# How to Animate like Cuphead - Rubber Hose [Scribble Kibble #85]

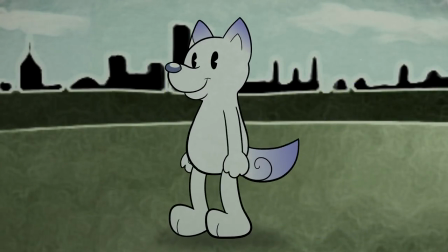Let's make a rubber hose animation! One of the most important parts is the style of the character art before it even moves.
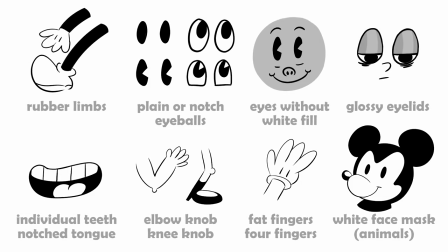Take a look at some of the design elements common to those good old school characters. Bodies tend to be easy shapes stacked together like circles and ovals.
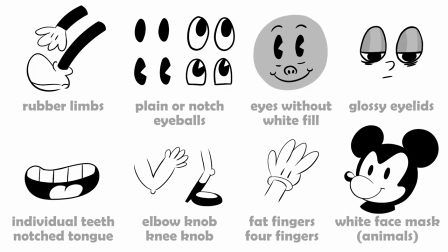Humans may have more complex bodies. And humans also have very caricatured head shapes.
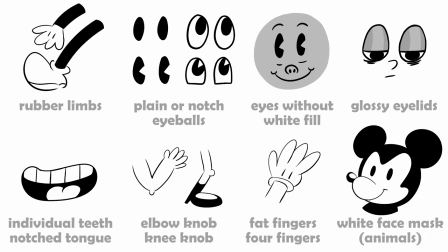In general, go for curves instead of sharp points, and simplify, simplify, simplify.
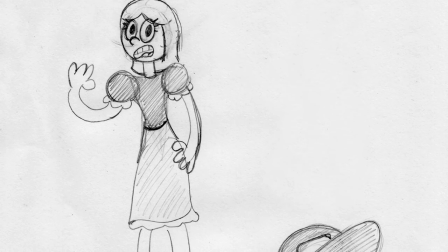You can see my people sketches are getting close, but they're not quite there yet.
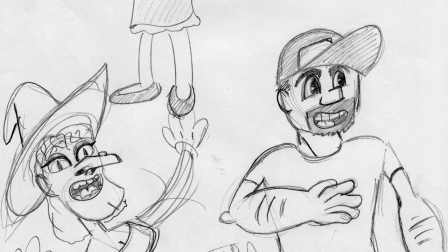You'll have to draw your character a couple of times to get used to the style and try different ways of drawing body parts until they look like they belong in the 30s.
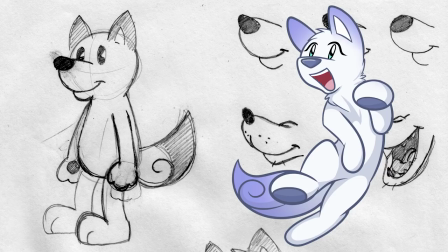Over here I've done the show mascot scribbles in rubber hose style, and just look at how easy it is to go too far away from the style.
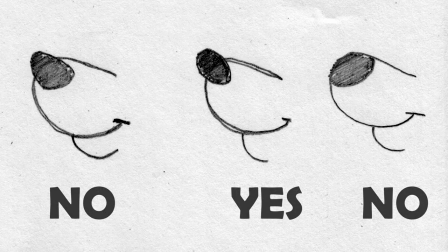Adding the hair tuft at the top immediately makes the toon too modern, as does the triangular shaped nose versus a circle.
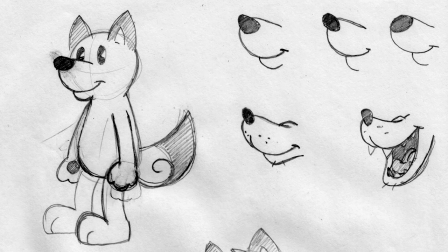Once you have a character design, it's time to start animating.
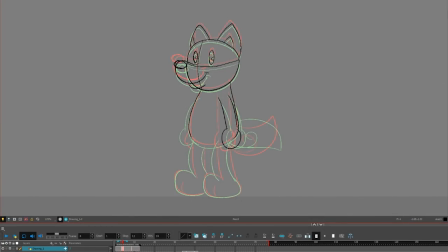You don't get to be lazy with Rubber Hose animation because if you truly want to use the style, you have to draw each picture by hand. No puppets and no tweens. I mean, you can cheat if you want, but you're going to get Night in the Woods instead of Cuphead.
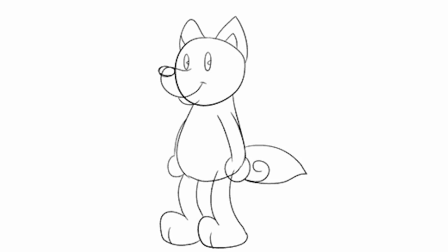Start with something simple like a looping bounce, because Rubber Hose characters are usually bouncing to the music.
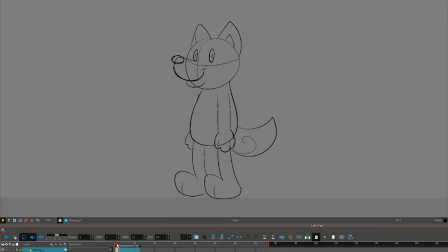Begin by drawing the character at the top of the bounce. Now draw the character at the bottom of the bounce.
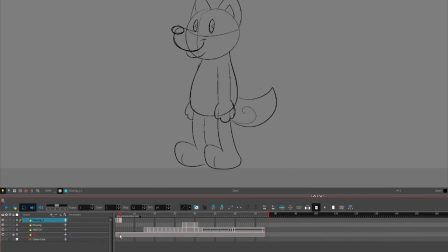Copy the first picture and paste it to the end. Then expand your bounce frames to where you like the timing of it.
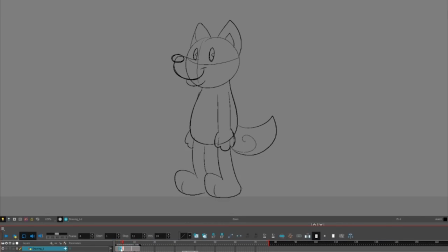Create an empty frame halfway between the top of the bounce and the bottom of the bounce.
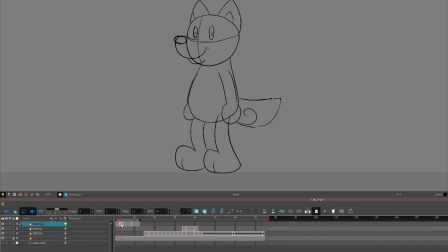Draw the middle position in that frame. Copy your drawing and paste it into the middle of the upward movement to complete the cycle.
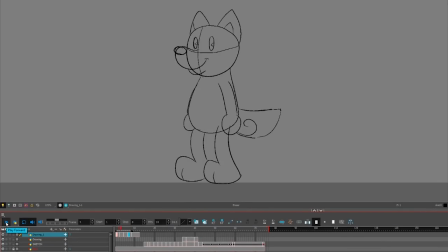With only three drawings, you can make a rubber hose loop. It's easy to change up the timing a bit.
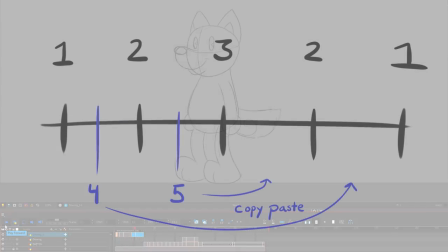To make the loop super smooth, draw the drawing halfway between each of these poses.
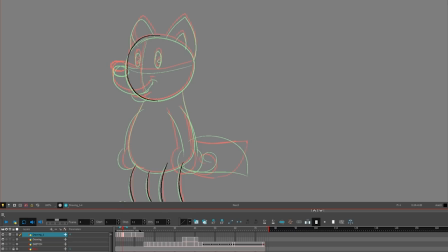That means in the end you'll have five pictures for the loop. Even if you're not making a loop, use the method I just explained for drawing actions. Draw the first key pose, draw the next key pose, and then start making pictures in between those poses to connect them.
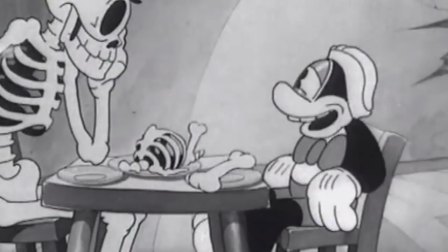You can see how it works in this flip the frog cartoon. Pose, move to next pose, stop, move to next pose, stop, and on and on and on.
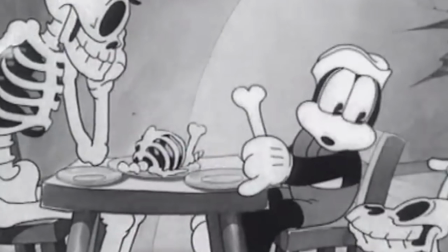A note for experienced animators, rubber hose animations don't use much easing.
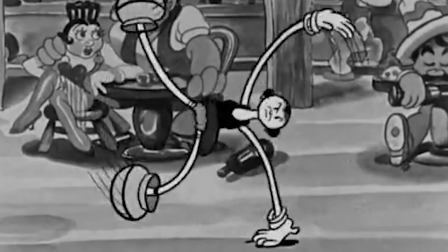Spacing is fairly linear even during crazy movements. So to make up for not having any easing, everything is animated on ones,
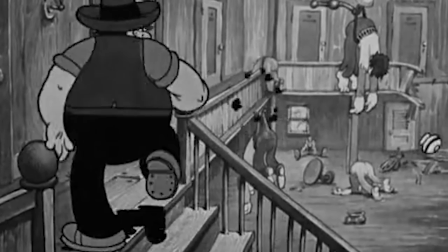and characters stop for three frames at resting positions before moving on.
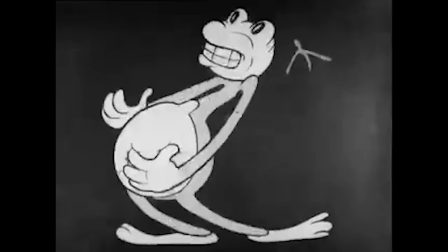So those are the basics, but the great thing about rubber hose animation is how trippy it is.
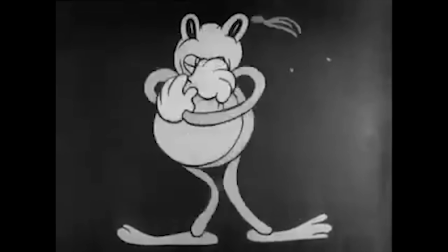It focuses heavily on visual gags and silly, wriggling noodleness. Let's make a shocked expression.
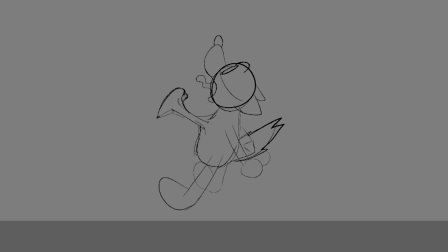Draw an exaggerated pose. I'm going to do the heart pounding out of the chest bit. You can do bug eyes, flailing arms and legs, all sorts of crazy things. Once you've finished that, do a slightly different redraw of that same position. Loop those two pictures and you have the comical rubber hose surprise effect.
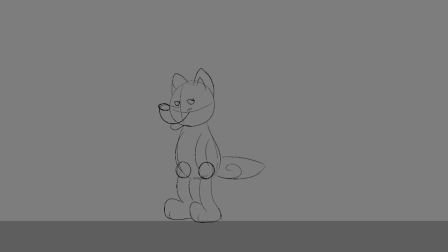Next, take your default art and draw another frame getting ready to move into the extreme pose you just made. Add one in-between frame. Here's what that looks like. Feel free to keep going from here. While you're drawing, keep in mind the following tips about Rubber Hose animation technique.
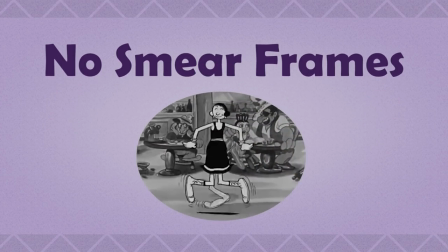First of all, no smear frames. While spin lines existed, and to some extent multiples, smear frames weren't really invented until the 40s.
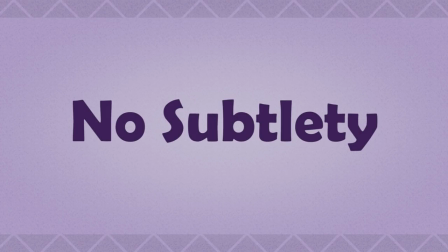No subtle movements or subtle acting. Use big, exaggerated actions.
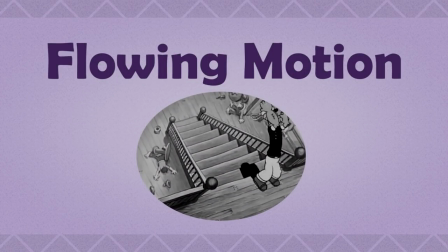Everything in Rubber Hose style flows with lots of in-betweens.
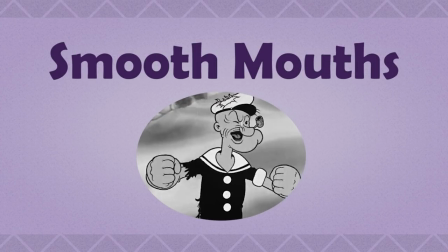For lip sync, very articulate mouths, and they can get very big and be wide open circles. Transitions between the mouths are smooth, so there's lots of frames. It's pretty different from modern lip sync. And of course, sometimes there's no lip sync at all.
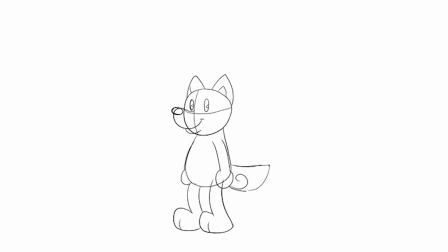And lastly, be crazy. Easy, go for surrealism, definitely don't aim for realism with these kinds of cartoons. Next I'm going to polish up this bounce cycle.
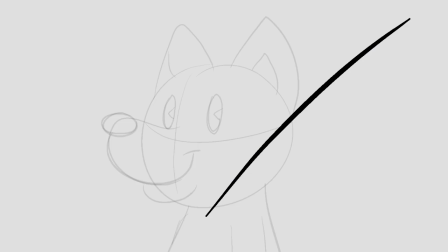So first of all, the character's outline should be slightly thicker than any detail lines. In this case you do want to include any main body pieces in the thicker line, even if they're inside the character.
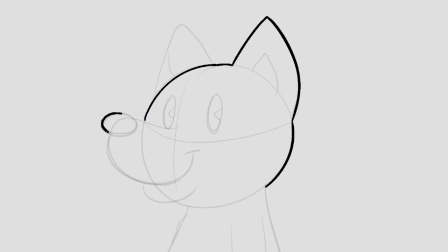If you've already drawn your character, you can go around the main lines again with a thicker brush. In my case, I'm working from a sketch, so I'll do the thick outline and use the thin one wherever it's needed, and there's not a lot of detail lines on this character, so I don't use it very much. Next, add color, or stick to grayscale.
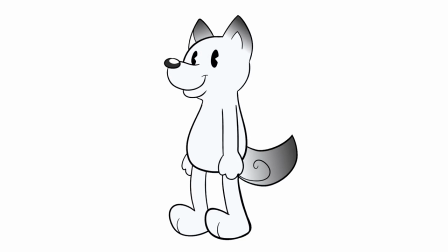For maximum authenticity, don't use gradient fills, only solid fills.
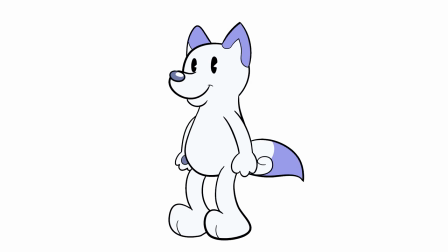Every area of color should be surrounded by a black outline. Now you can add a background.
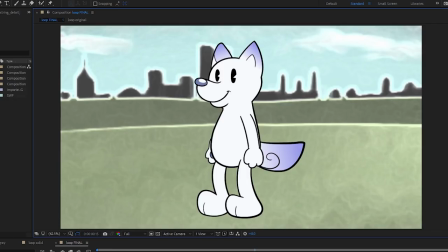Ideally, you would make the background by hand with watercolor or acrylic paint. I slapped in an old digital painting.
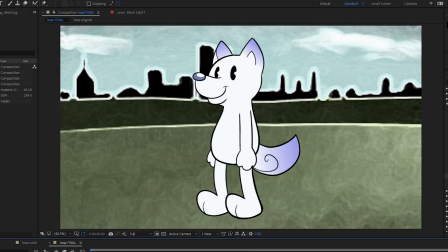Tweak the color settings a bit, and I'll add a shadow. For the final step, the problem with drawing digitally like this is the line texture of an inked paper drawing is, well, a bit more textured.
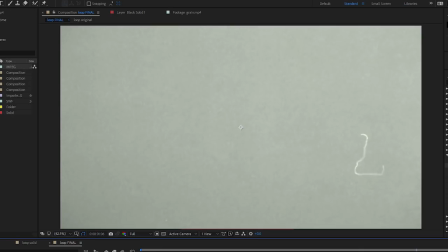So to roughen up the animation, apply a film grain texture over the cartoon. You might have to skip this step if you only use drawing programs and don't have video editing software.
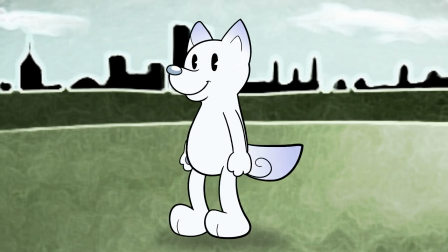If you're doing the texture, choose Multiply or Overlay as your blending mode, depending on the feel you want.
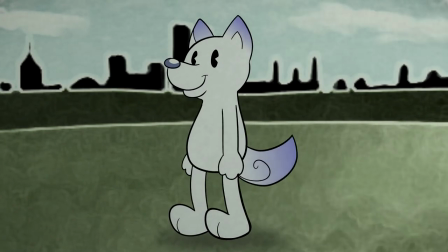That is how you make a rubber hose animation.
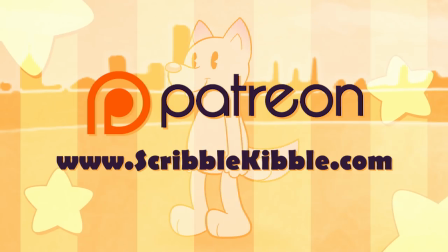If you're interested in more animation tutorials, browse through the links in the description below, or visit the Scribble Kibble website.
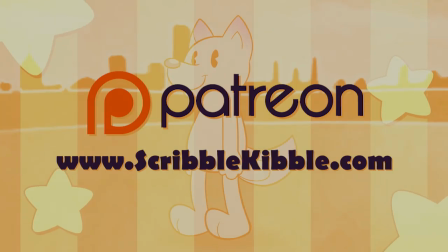Have fun animating!